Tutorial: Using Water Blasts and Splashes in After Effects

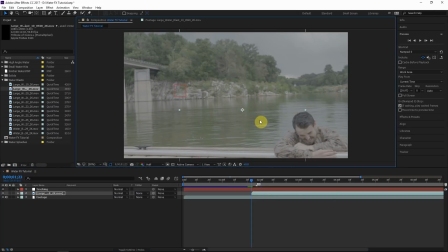So when I position these elements, what I really recommend is to place the anchor point in the right part of the footage. So what you can do is click on your footage, hit the letter A on the keyboard,
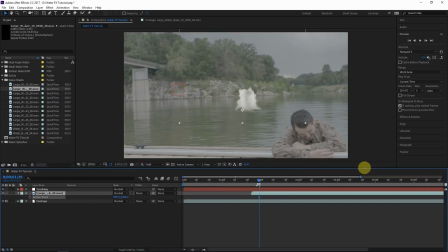and adjust these values so the anchor point is at the center of the explosion, or where the explosion begins, the origin of the explosion. Just like that. And we also want to make sure and parent this element to our tracking data. What are a few more good principles about making the decision for where to place your element in the scene?
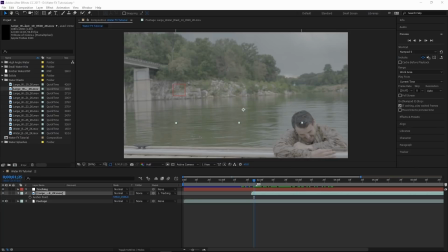Well, like I said, open spaces. And also, secondly, we can look for a place that the element blends well in.
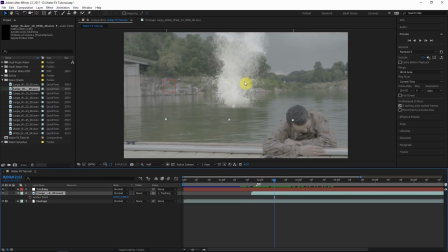So for instance, this element might blend a little better if we put it over here,
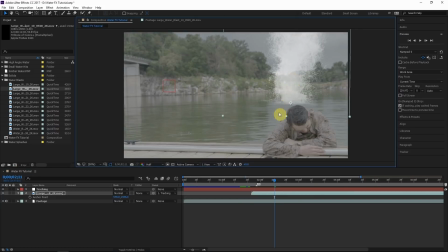because the color of this element matches the color of the water a little bit better. But we also have to balance that out with our with the other principles.
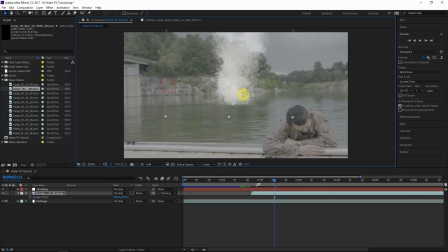Sometimes it's just a one or the other kind of deal, but we also want to keep both in mind. And thirdly, we need to consider our foreground. Sometimes it's just a good idea to move an element from behind an active foreground element just to make life easier.
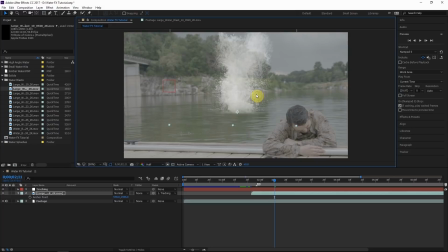Alright, you can save a lot of time and work if you just choose a different position for the element to be in. But also, sometimes rotoing elements behind certain foreground objects can contribute to the realism of the shot by helping it blend in better. It helps rid the implication that it's just an overlay effect.
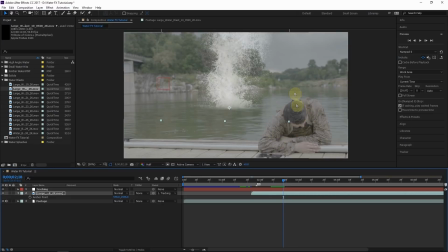See, if we have the foreground, which is completely real, and the background, which is completely real, and we have this element between the foreground and background,
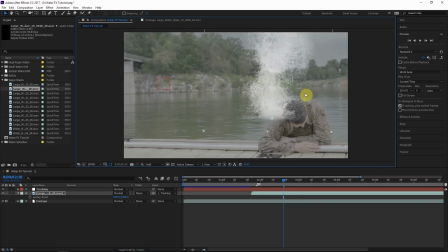obscured by the foreground, it just blends it in, as though it's between, really in 3D space. So that's something that's also good to consider. Hopefully those tips are helpful for finding a good spot to place your element.
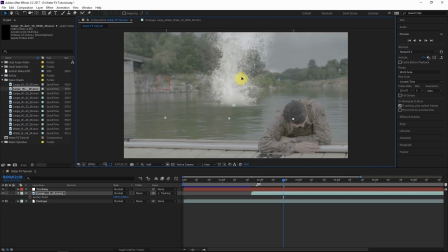So now we just need to think about the rotation and scale of this object. We can kind of see the slant of this river here by this line. We want to kind of align this element with that slant. So we can go to our rotation tool or click on the element and hit the letter R on the keyboard.
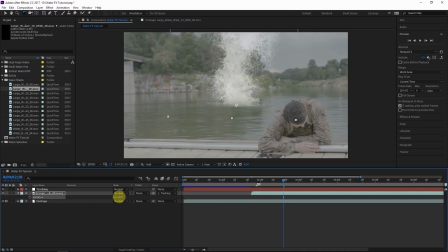And just kind of rotate this or change the value down here. I use the rotation tool right here. And I just kind of rotate it to match the angle of the camera.
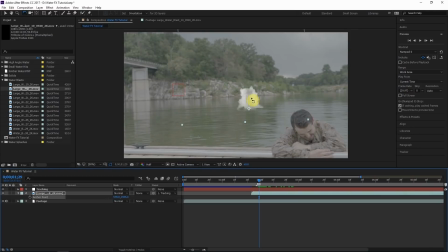And now that we've positioned the anchor point properly, we can now scale the water element by clicking the element, hit S on the keyboard, that opens the scale property, and we can scale this element without changing its position because we have the anchor point in the right spot on the footage.
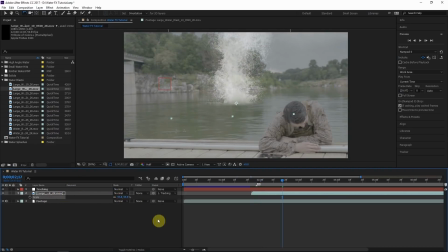So I'm thinking something like this is the right size. Okay, looking great so far.
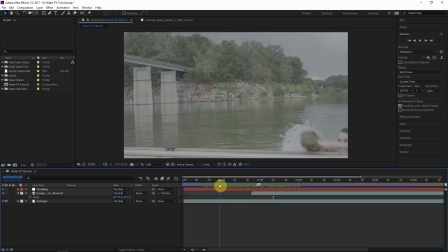So the way it's happening in this scene is there's a bomb that falls into the water, creates a splash, and then the explosion happens. And this is the water effects from that explosion. So before this, we need to make a splash where the bomb falls into the water.
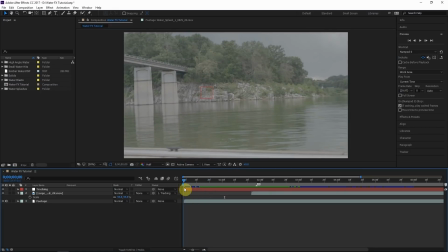So let's again think about the rhythm, just like before. Let's say the splash comes in, and then he comes up onto the deck.
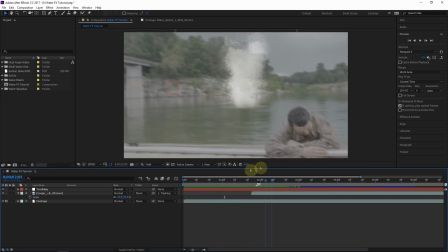Splash, up, boom, something like that. So let's do the splash about right here.
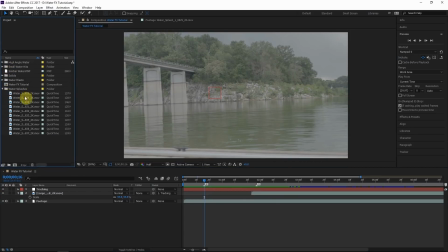Let's go to our water splash folder. Let's find a water splash that looks good. This first one looks great. Let's go back to our composition, drag this in. Make the timing just right.
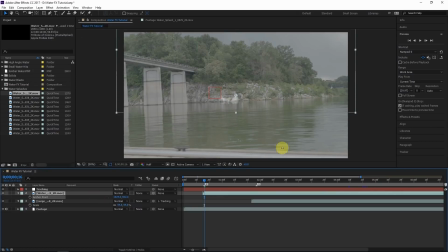In the same way, we want to make the anchor point in the right spot so we can change the size and rotation like that. And we got to make it in the same spot. So let's just drag it forward at first so we can put it in the right spot. You can scale it down.
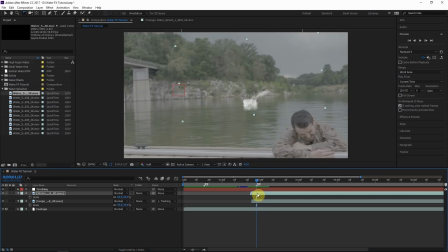Adjust the rotation. That looks pretty good. And let's apply this to the tracking data. And we'll move this back. So the bomb is actually going to come in this direction. So we want the splash to kind of go in this direction. So it kind of continues the same horizontal vector.
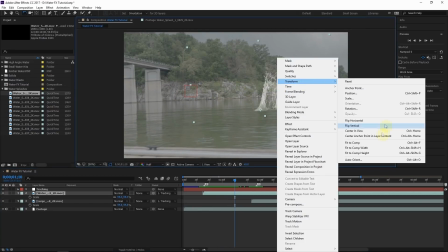So let's just flip this around. Right click, transform, flip horizontal. Like that.
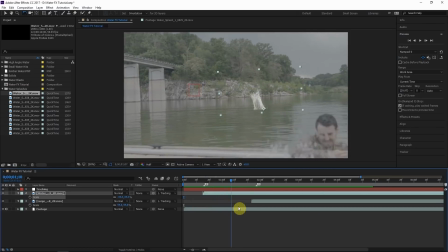Make the rotation right. So the next thing we need to think about is the time remapping or speed of these water elements.
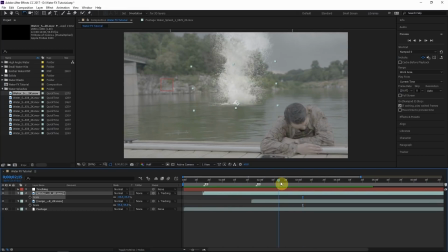Are they too slow? Are they too fast? And usually the bigger the element, the slower it's going to fall relative to the whole size.